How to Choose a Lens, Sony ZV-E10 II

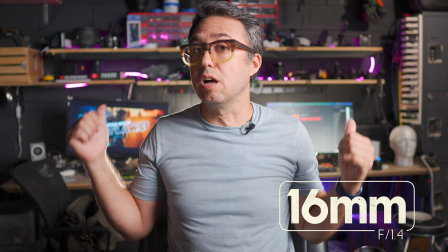(4:04)
Although I look pretty close to the same through both lenses, pay attention to the shelves and the desk situation behind me when I switch between 16 and 30mm.
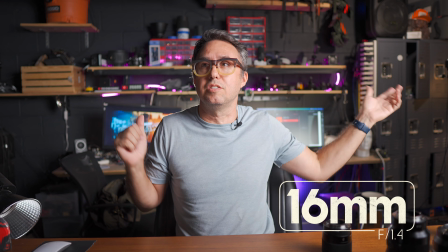(4:12)
So here's 16mm. You can see both these computer monitors. You can see my like locker set, a bunch of shelves, a bunch of junk.
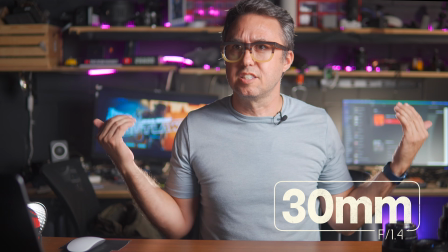(4:18)
When I switch to 30, a lot less junk. You can still see both of these computer monitors, but no more lockers and just a lot less stuff.
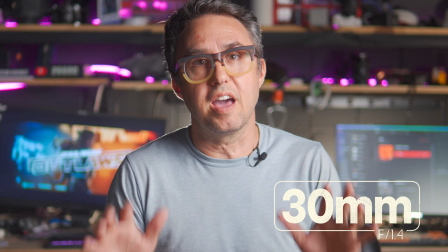(4:24)
You just see less of the wall back there. And even though these are both f1.4 lenses, the longer lens will change 2 things.
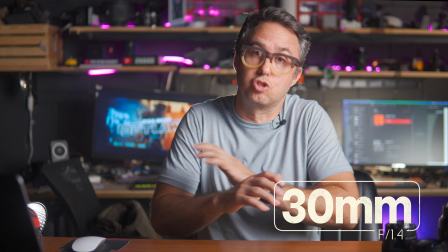(4:31)
It'll blur out the background just a little more while also showing less of it, like literally less shelf space.
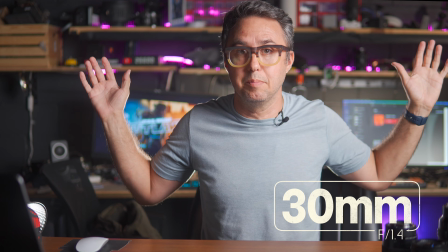(4:36)
It's zoomed in. The back wall is zoomed in behind me. 16mm, 30mm.
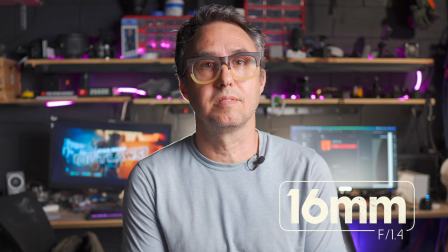(4:42)
16mm, 30mm. 16mm, 30mm. At 16mm, lots of shelves.
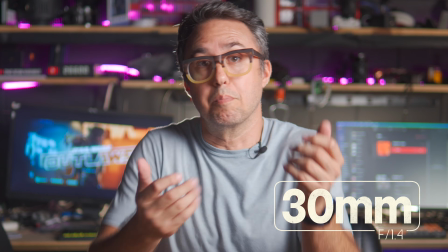(4:48)
at 30mm, less shelves. By using the longer lens, you're backing up the camera a little bit, but zooming in the background a little bit more.
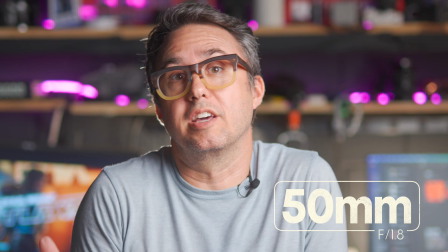(4:55)
When we go up another notch to 50mm in a small room, you're probably only going to be able to get just your head and shoulders in the frames because you'll run out of space backing up the camera.
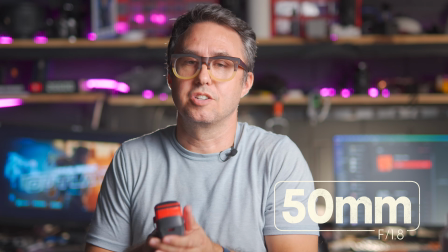(5:04)
Now the camera is 10 feet in front of me. Well, I got a tape measure. To get this shot from 50mm, oh, 7 feet.
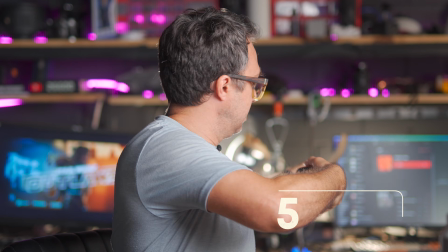(5:11)
Now the camera has to be 7 feet in front of me. Like these computer monitors are another 6 feet behind me.
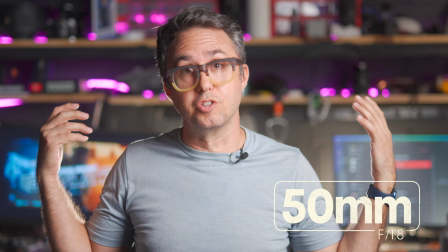(5:16)
So now the background is even more zoomed in. You can only see a few feet of that wall.
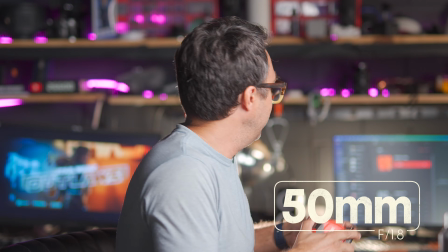(5:21)
Actually, why don't we just find out? 5 feet.
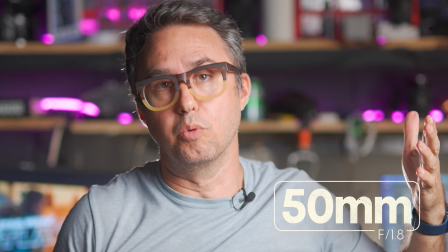(5:24)
So with the camera 7 feet in front of you, the background 6 feet behind you, a pretty small room, you're only getting 5 feet of the wall that you have to dress up for your shot.
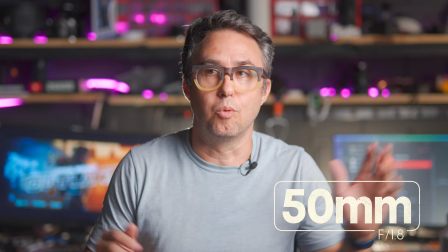(5:32)
That would be the benefit of using a 50mm lens in a tiny room, if you don't want people to see the crap that's not in this 5 feet of wall behind you.
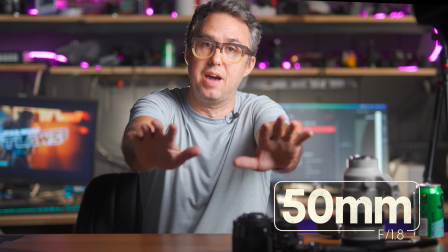(5:39)
So for each of these examples, I've been moving the camera back to make it so that I appear the same size in the frame.
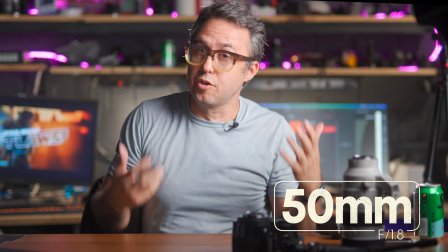(5:45)
So even though the 50mm lens is more zoomed in than the 30mm lens, you just move the camera back so that you,
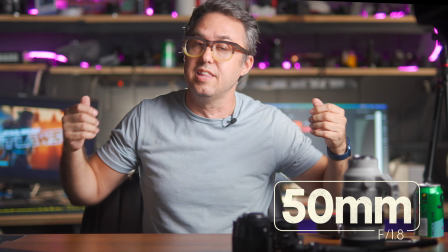(5:50)
the subject in the frame, are the same size, and then it just zooms the background without zooming your subject.
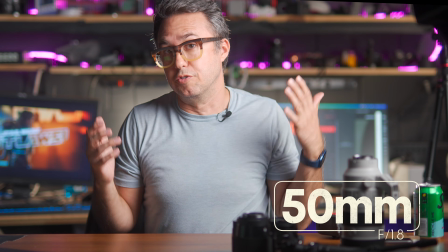(5:55)
But then, of course, if the aim of your shot is to show yourself doing something, then a wider lens plays a different role.
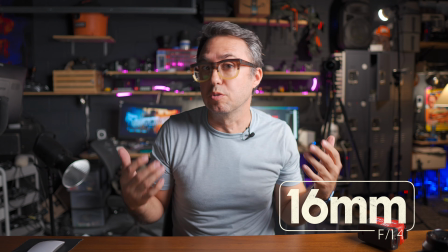(6:01)
So instead of this 16mm lens being right up in my face, which makes me this size in the screen and shows more of the back wall,
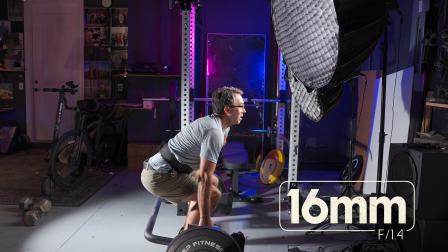(6:08)
if I had an exercise science channel and I wanted to talk about proper deadlifting form when using a trap bar,
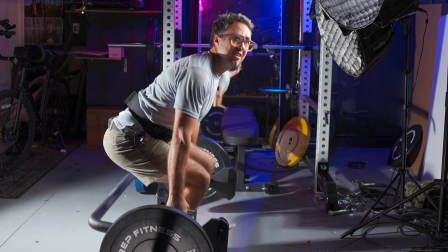(6:14)
well, first of all, I would clean up my room a little bit because it looks like absolute ass in here. But I would need the 16mm lens because it's wide enough to get a whole person in one shot.
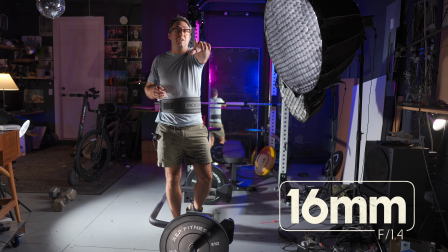(6:23)
Because with the 30mm, the camera would have to back up like another 20 feet to get me all the way in the shot from head to toe.
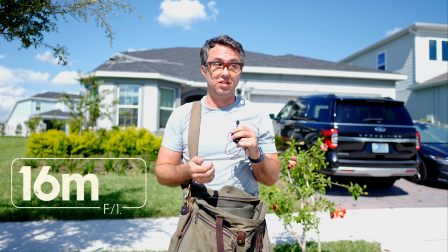(6:28)
Then I don't have another 20 feet in this garage. And if you're outside, for instance, standing in front of a house, the difference between 16mm and
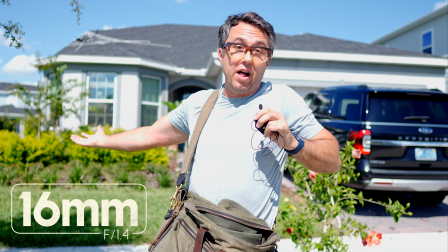(6:36)
50mm is the difference between seeing the whole house or really just being able to see the front door. To be driven by either the limits of physical space you have in the room you're standing in or in the amount of the background that you want to be shown in your shot. If you have a tiny space, you're really gonna have to be limited to 30mm and below. But if you've got yourself a big room, here we are in my warehouse.
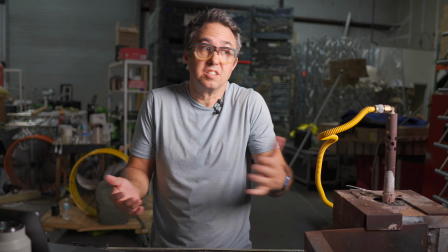(6:55)
Then you can start getting into longer lenses for even more control over what's in your shot. For instance, I would generally never choose 16mm in here for just a generally talking
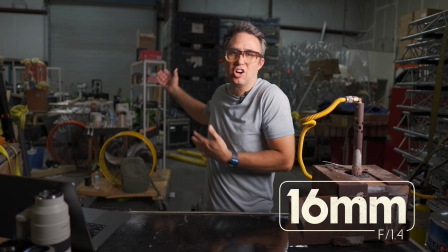(7:04)
headshot because just look at how much of this ugly industrial space you can see on either side of me.
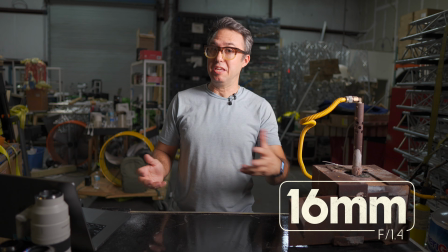(7:09)
What a mess. And instead of actually tidying up and being organized, I can just throw on this 50mm lens,
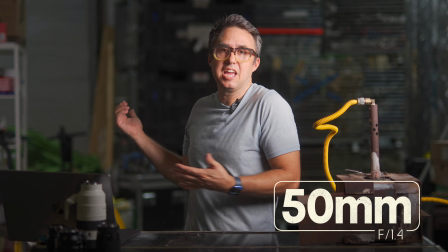(7:14)
back the camera up by 20 more feet, and then that same dank, boring, gray space just kind of melts away behind me.
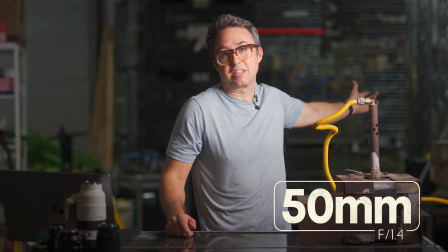(7:21)
I mean, it's still there. This stack of metal cages back there just kind of becomes a texture of muted colors,
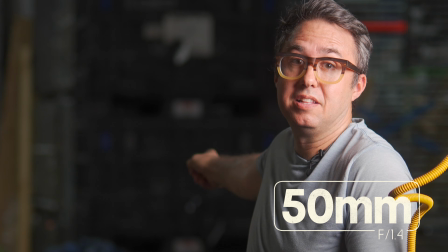(7:26)
contrasted by this stack of black plastic bins, which is just a darker muted texture of colors.
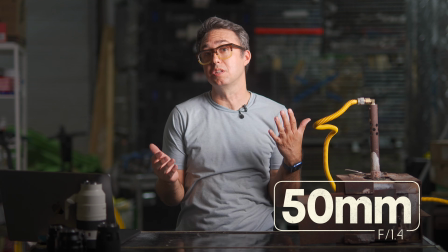(7:31)
The extra softness takes most of the distraction out of the background of this shot.
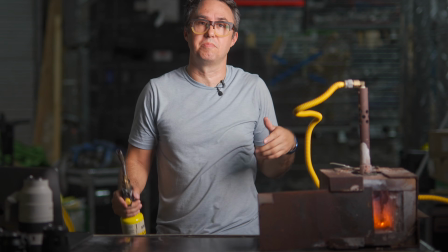(7:35)
So as an audience, you'd have an easier time paying attention to this box full of fire than whatever's happening in the room behind me, if that's what I'm filming.
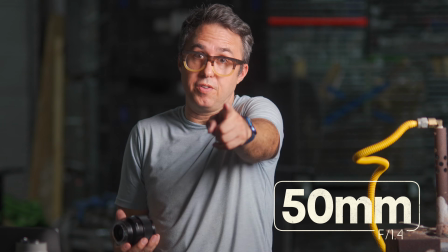(7:44)
This is not really what I'm filming. Taking this a step further and going from 50mm to 85mm, one moment.
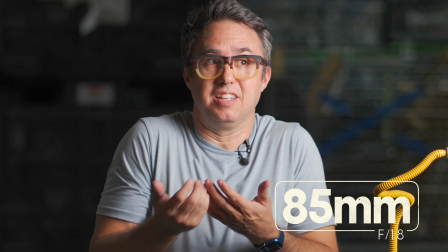(7:50)
And now at 85mm, I think you would basically never have any idea what sort of room I'm in.
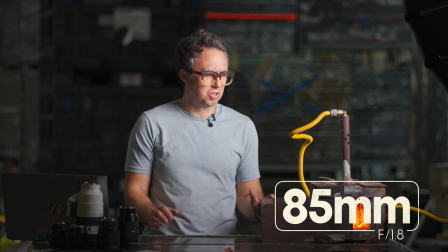(7:55)
But really, all you can make out is this table, this forge, and me. Also, maybe don't put a forge on a wooden table for very long.
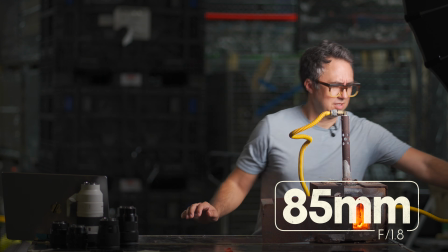(8:03)
It's super hot.